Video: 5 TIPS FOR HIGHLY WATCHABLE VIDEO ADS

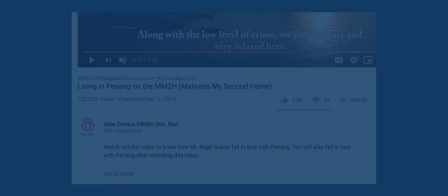248s
So they posted it and they targeted it to the right audience.
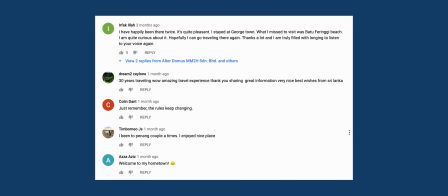252s
So they set like they're targeting 40 to 60-year-olds in Europe, UK, America, that kind of thing.
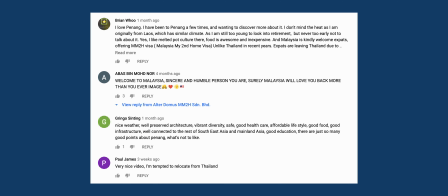258s
It's kind of like you might have made the best ad or the best story ever or the best short documentary ever, but if the right people don't see it, then it doesn't really make sense. You're partnering up with the right digital marketing agency is so important. And that's kind of like the other half of the game. That's pretty much it. So you can check out our website where like all of this is typed up in like a notes format. You can just copy paste that and use that for your future productions, or like if you're a client, use that so that you can guide your production and you know what to do. So yeah, I think that is all. Hope you guys are okay from the whole coronavirus thing. I am honestly, I'm like, we had a lot of shoots canceled and all that, so that's kind of disheartening. But I hope like your business is doing well, or like if you're a free filmmaker, you're like not too many clients have canceled on you, like you still have work afterwards. So yeah, I wish you all the best, and hopefully this video helped you out. So if it did help you out, bookmark our website, comment, subscribe, all the other kind of stuff. And yeah, we're gonna make more stuff like this in the future. So all good, and see you guys next time. Okay, I basically finished the video, but I'm so excited about my whole setup, so I'm just gonna show you guys.
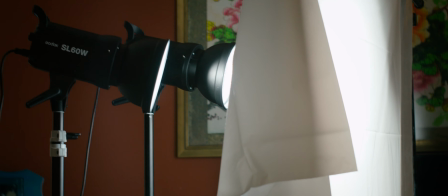345s
Right, camera's mobile now. So we got our key light here, kind of two Godox 60 SL60s.
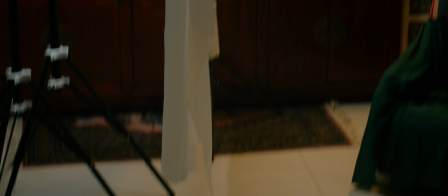353s
It's pretty affordable. This giant piece of diffusion is actually just a shower curtain, and that makes the light so soft because it's so large.
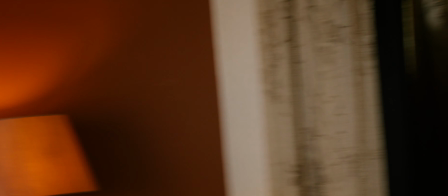362s
And that's why I use this over like soft boxes. I might use like soft boxes in corporate shoots for like the convenience, but by using this giant piece,
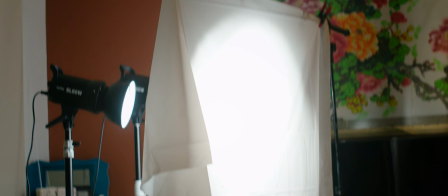371s
right, you make the light so soft, and like the roll off is so nice on faces.
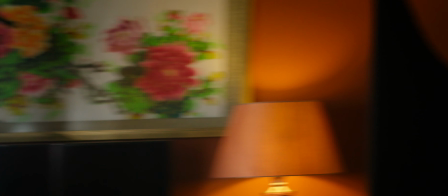375s
So that's kind of why I use that. And like a lot of people overlook this, but that negative fill is so important.
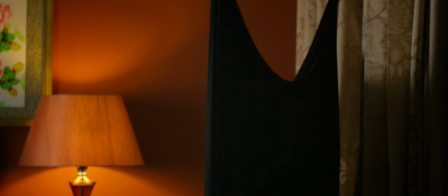381s
It creates so much contrast on the face, like when I'm talking. And that is what makes like half like the really moody look you see in that frame.
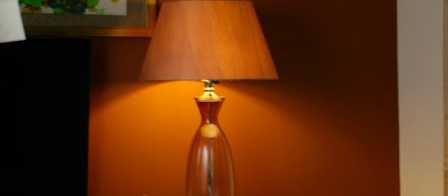390s
So I'm pretty happy with that. And we got a little hair light, and I'm so excited about this one.
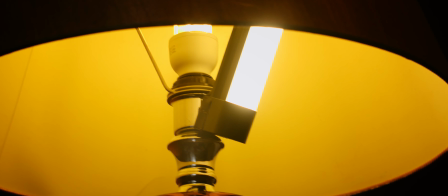395s
It's like a little quasar light I got here. So that's it. That pretty much took me like half a day to go and set up, which is, yeah, big props to YouTubers. You guys do some pretty hard stuff filming yourself. It's so not easy talking in front of a camera. But yeah, see you guys next time.